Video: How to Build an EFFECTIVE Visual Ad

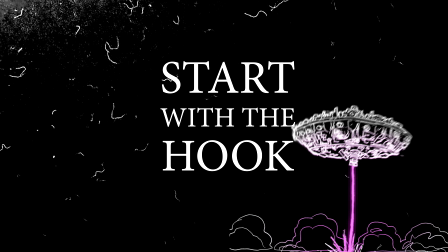0s
Start with the hook. The first few seconds of your ad are crucial for capturing your audience's attention.
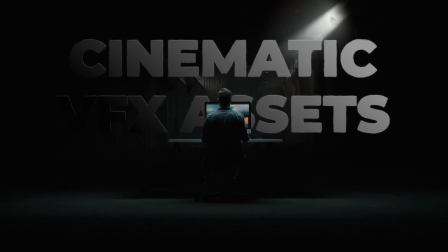6s
This is true with most content, and in my ad, I began with a visually striking shot of an editor in a warehouse,
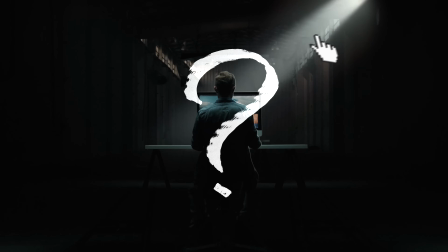12s
immediately drawing viewers in and kind of wondering what's going on here. Now, step 2 is showcase your product.
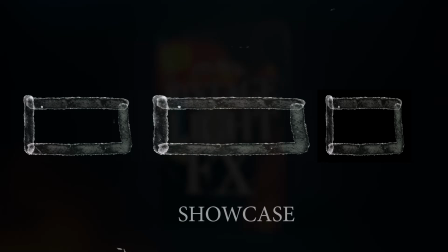18s
Once you've grabbed your audience's attention, it's time to showcase your product or service.
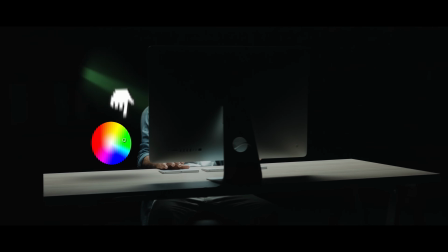22s
And in my ad, I visually demonstrate the capabilities of my digital asset library by showing a wide array of VFX assets spawning in front of the editor.
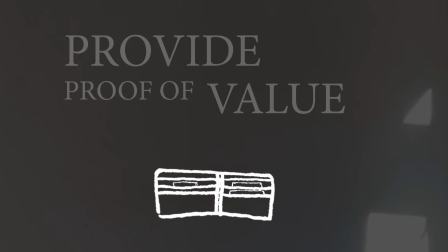30s
And that leads to step 3, which is provide proof of value. To convince viewers to invest in your product or service, you need to demonstrate its value.
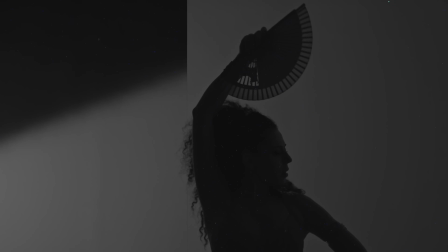38s
And in my ad, I showcase before and after shots to illustrate the impact of using effects from my packs.
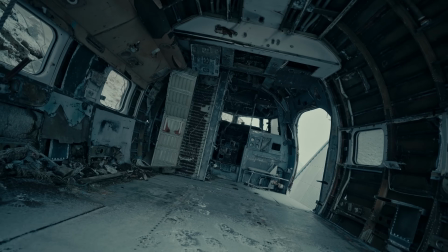44s
And this visual evidence helps viewers understand the benefits they're getting from purchasing, and it's presented in a nice visual way so it's easy to understand.
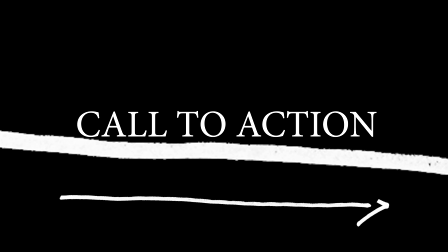52s
But finally, step 4 is the call to action of the structure of your ad.
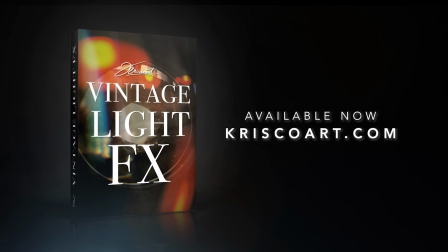57s
You don't want to forget to include a clear call to action that prompts viewers to take the next step.
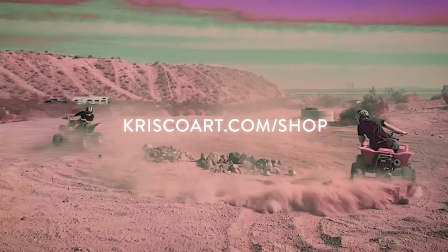61s
Whether it's visiting your website, signing up for a trial, watching a video, or making a purchase, make sure that the action is easy to understand and easy to follow.
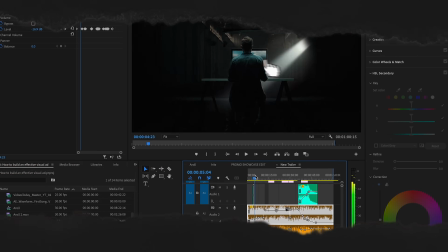70s
So now that we have the structure, let's dive into the technical and let's break down editing tricks and sound design ideas that can help support that structure that we just covered.
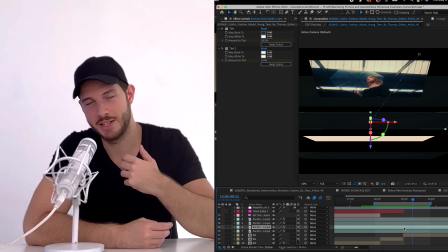78s
Now, using VFX or motion graphics, it's not just a good way to add some flashiness or some pops to your video, but it's also a great way to simplify concepts and to explain things to your audience in a more efficient way.
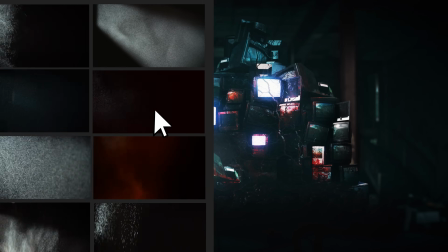91s
Now, in my ad, I keep referencing how you would actually use these assets when editing, but in a clearer and smoother way when communicated with animations. Now, of course, we have to talk about sound. It is one of the best ways to highlight edits.
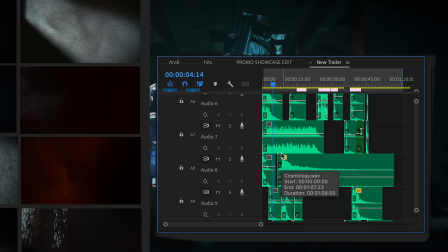105s
Taking time to craft complex and interesting sound design not only helps communicate ideas, but it also allows you to further smooth and motivate cuts and animations.
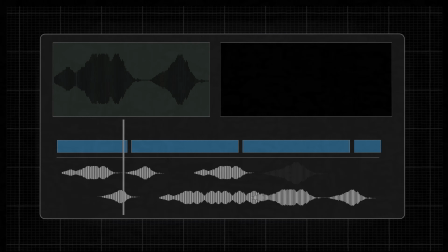114s
And I have made a whole episode on sound design alone and ways to not only add sound, but to motivate them to the story and process them to fit your scene.
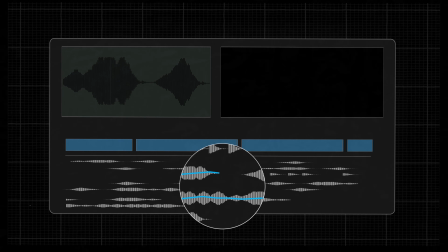122s
But for us right now, the main breakdown is this. You want to hear what you see on screen generally.
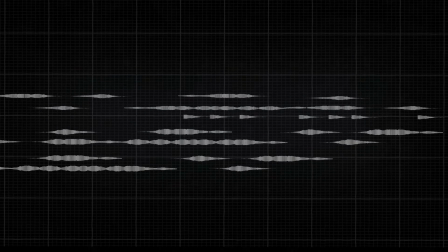127s
Unless you're going for a subjective effect,
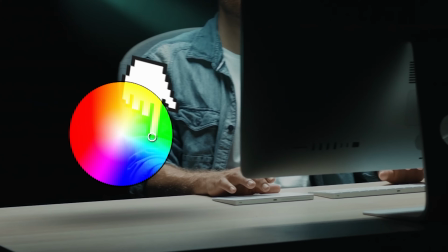129s
finding sounds that can either tactically or conceptually make sense for what is playing on screen can really ground effects or graphics and push the edit forward.
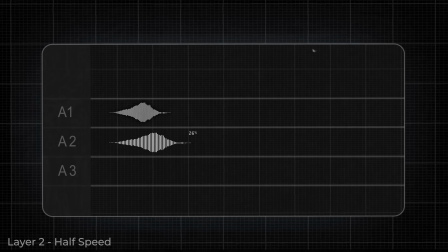137s
You can then stack and process sounds to fit the space they're taking place in with effects like reverb or EQing,
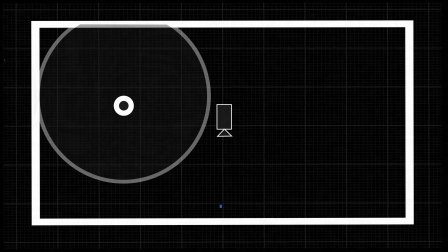143s
and you can shape sounds to be more believable and place them in a way that can mimic distance and position.
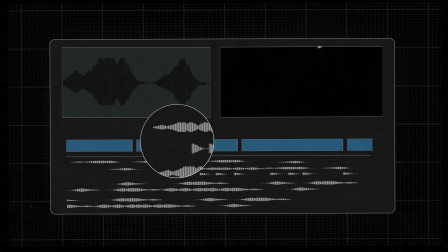148s
Now, there's so much more that can be said about sound, but of course, the more we explore and implement ideas, the more we can build towards the core of what the ad is about.
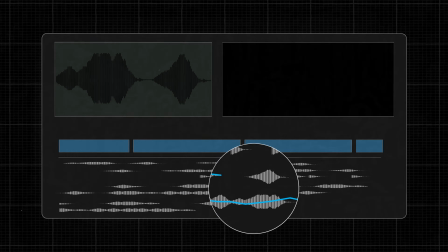156s
Of course, when talking about sound, we need to talk about music. Music selection can really drastically change how an ad feels, and so picking the right song for your project is crucial.
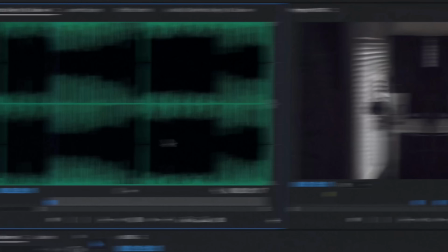165s
Picking good music starts with finding the right tone that can support the products you're selling and the way in which you're being presented.
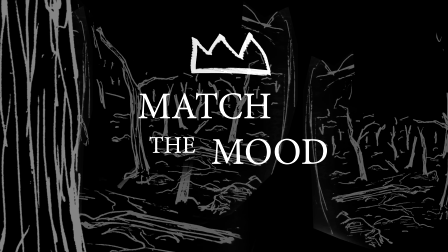171s
So match the mood. Select music that complements the tone and message of your ad.
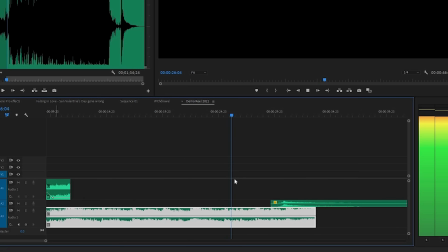175s
If you're promoting a high energy product, for example, choose upbeat and lively music, and for a more emotional or dramatic ad, opt for slower or orchestral tracks.
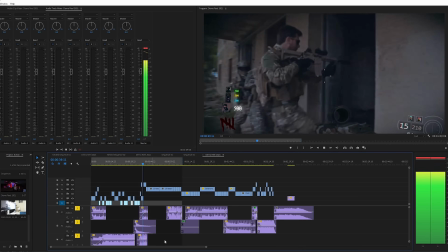184s
But sometimes, however, avoiding the obvious choice can provide a fresh take on a tried genre.
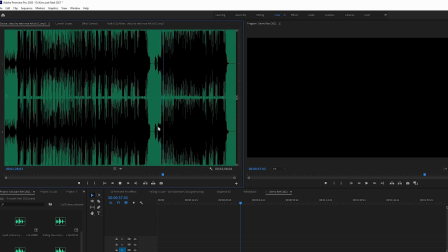189s
For this reason, I wanted to go with something more atypical, since when thinking of cinematic VFX assets,
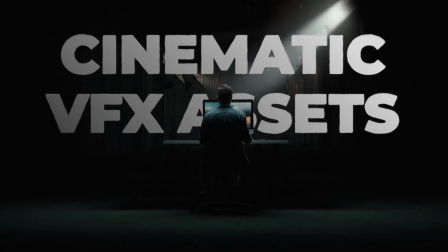195s
you most commonly associate film score music or strings, and this track that I picked gives a more playful vibe to the ad,
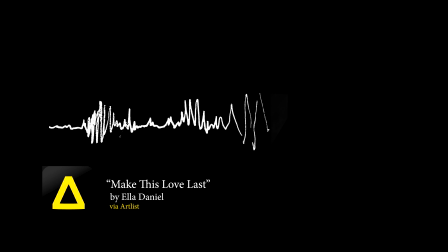202s
which I liked.
Let's make this love last till Valentine's.
Editing can feel so serious sometimes, and highlighting the fun of it can be a nice way to connect with the intended viewer.
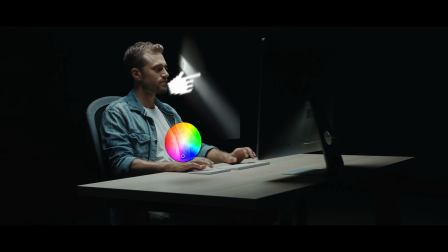213s
Tailor your music choice to resonate with your target demographic. What can inspire, in my case, an editor or a filmmaker to want to use my assets to get creative?
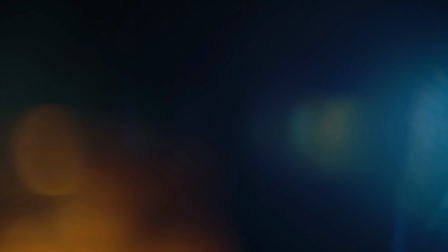221s
But of course, don't go too crazy with that because you want to avoid distractions. There's a fly in here. Okay, so you don't want that, you don't want distractions, you want your ad to be focused.
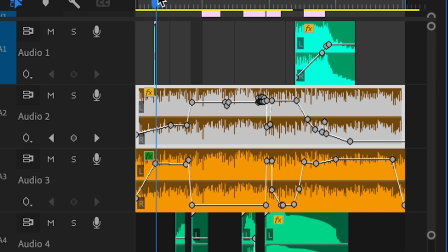233s
Ensure that the music doesn't overpower the voiceover or distract from the visuals. The goal is to enhance the viewing experience, not compete with it.